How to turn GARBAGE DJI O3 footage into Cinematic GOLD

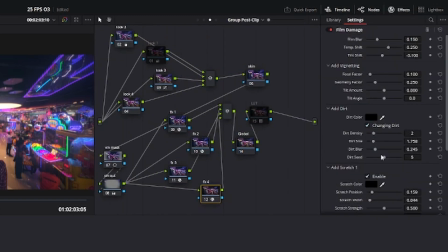We're going to go into settings, and you can see all the settings for this. Film blur.
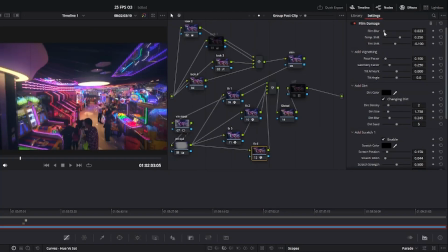That is a little too blurry for my taste, but mind you guys, one thing I can suggest to you is turning your sharpness down. Update your goggles in your O3 if you haven't, because they added the ability for you to turn the sharpness down to -2.
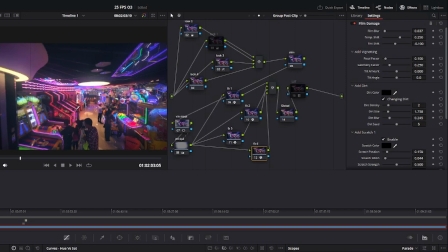Absolutely do that. O3 footage with the sharpness set to anything but -2 looks absolute trash, and just don't do it. So like, remember, if you have good subjects and good flying, you don't need it to be 4K. 1080p with a little bit blurry, like, it looks beautiful, looks amazing.
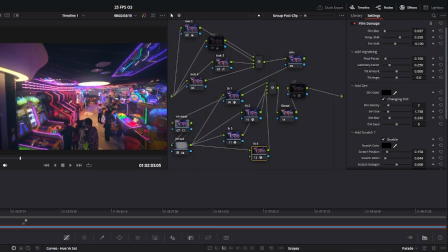Remember back in the day, you watch old movies that were like in 720p or even worse, and they still look beautiful, because what's more important than anything is color, dynamic range, contrast, and interesting subjects. Resolution is literally the last thing that you should care about. Sound is much more important, you know, good music choice.
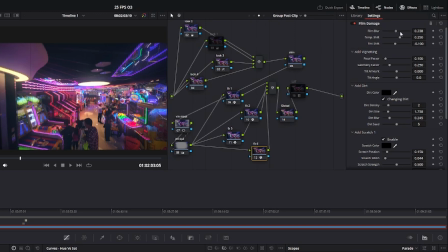But anyway, so yeah, turn down the blur a little bit though, because that's too blurry. Now nobody can focus on anything. They feel like they need glasses. That's a little sharp. We're gonna go just a smooch. Yeah. Then I'm gonna add, I'm gonna take away the scratch. I don't really like the scratch. It's too telltale. It shows people exactly what's going on.
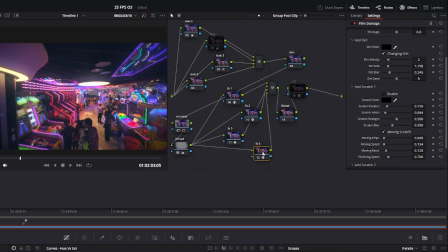Then, last but not least, this is the best part about DaVinci, guys. This is what I really love about it. Once you learn how to use DaVinci, you feel like an absolute master at what you can do.
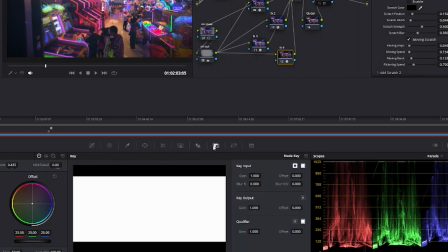You're gonna go down into here to where it says key, okay? You don't need to know all the stuff. You just need to know key output gain. So it's kind of like the opacity of the effect.
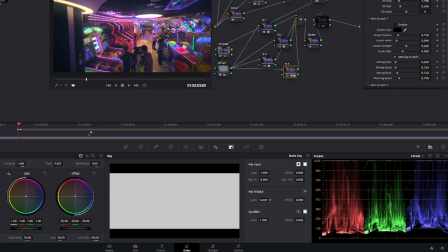I really love this slider. Like this, I use this all the time because I really like this effect, but I don't want to change it yet.
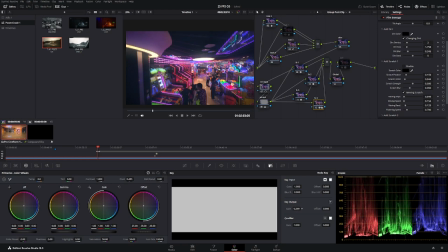It's too strong. Okay, just dial it back a bit to like 0.75. 0.75, just kind of wheel your mouse back and forth, find that.
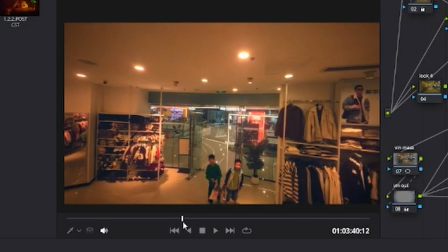There we go, right about there. Oh man. This is coming out really nice.
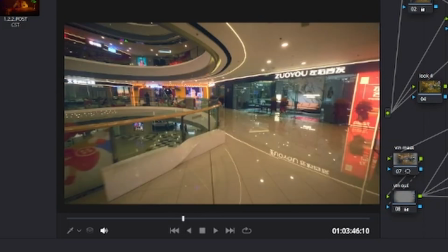Now, we're looking a little green right here. Let's go into our another look.
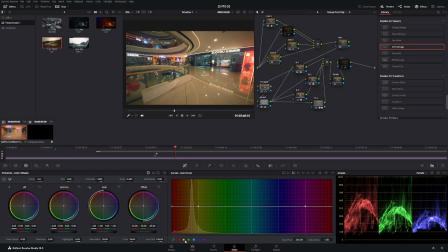Go up into our levels, hue versus sat, add our handles, and drop that green down. I don't think that's green. Is that blue? A little bit of blue. Let's kind of bring this over a bit.
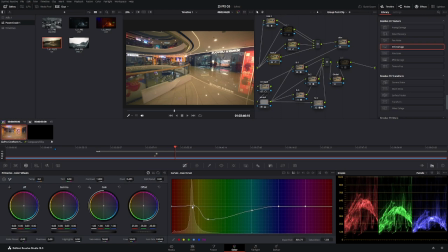Yeah. There we go. We're going to do this here. Okay. And let's actually just add some blue into it. Okay. A little cold. In fact, it's actually kind of looking just like my original.
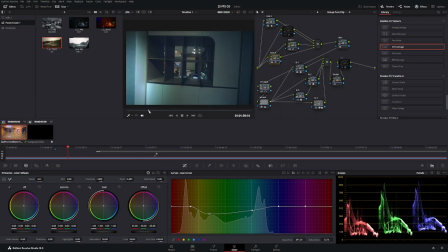We're gonna go back. I'm gonna go back because I want to do this one a little bit different than my original. I like it.
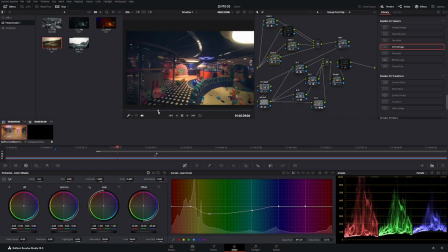It's good. This is looking really nice. Now let's just take a look, right? Just like in the beginning.
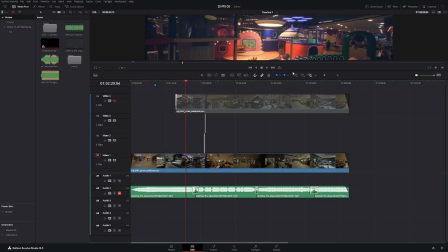Go to edit. Drag this timeline down. There we go.
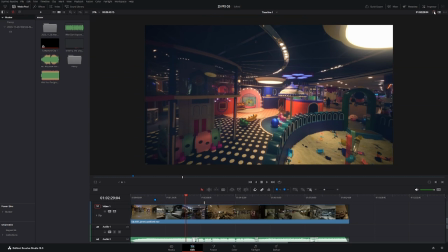There's our edited, our color graded, and here's our original. Look at that, guys. Look at the difference of this image versus that image. Such a better image.
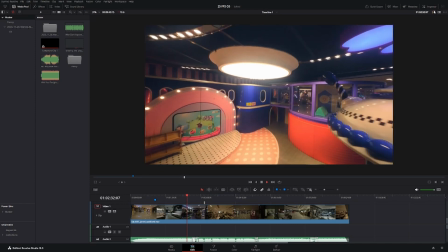Wow. And you know what? Is it stylized? Hell yeah. And that's the secret, guys.
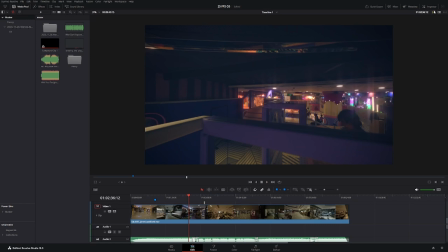Don't just make the same old footage as everyone else. Do something interesting with it. That's why I like the O3, because it's 10-bit color. Now look at this right here. You see these streaks of light? It's too much.
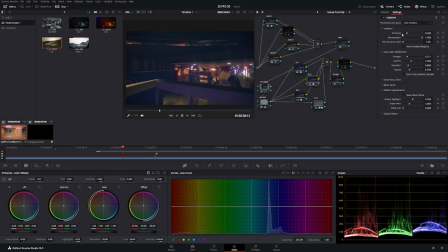It's too much. It's too much. Like, people are going to know exactly what you're up to, and they're going to feel like they got you cornered. Don't ever let people know what you're doing. unless you're making a YouTube video. We're going to dial that back just a little bit. There we go. And that kind of just reins things in a bit. Yeah, there we go.
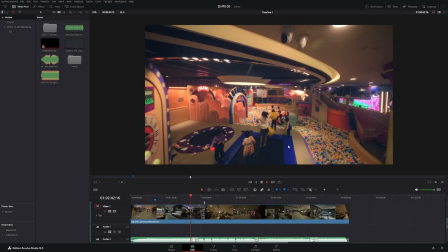Nice. This is now a story. It's not just an FPV flight.
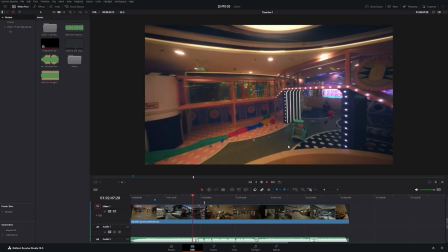It's not just some cool footage of you flopping around S-bang like a tuna fish out of water.
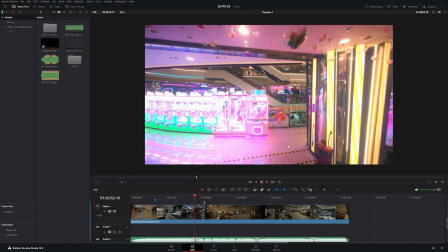This is a story. And that's what you want to do, guys. You want to make a story with your flight.
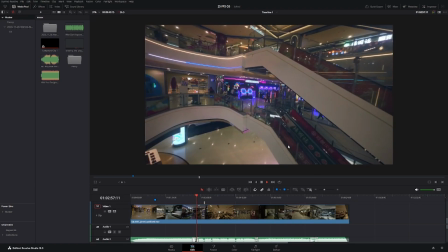Even when it's, listen, even if it's freestyle, even if it's flying out in a park, make a story.
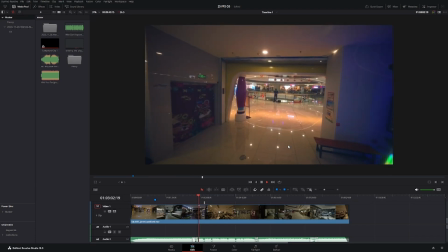And part of that comes in your editing, but also part of it comes in your color grading. So that's it, guys.
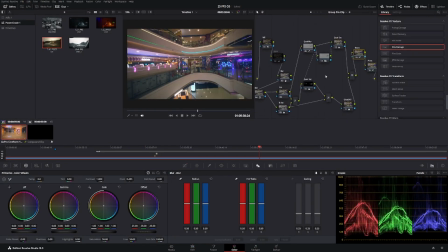That's pretty much how I did it. And if you want to get access to these node trees, they'll be on the Patreon. And thank you so much to all my Patreons. You guys are awesome. This is Dr. Quads, and I hope this helps you in your journey. Keep flying, guys.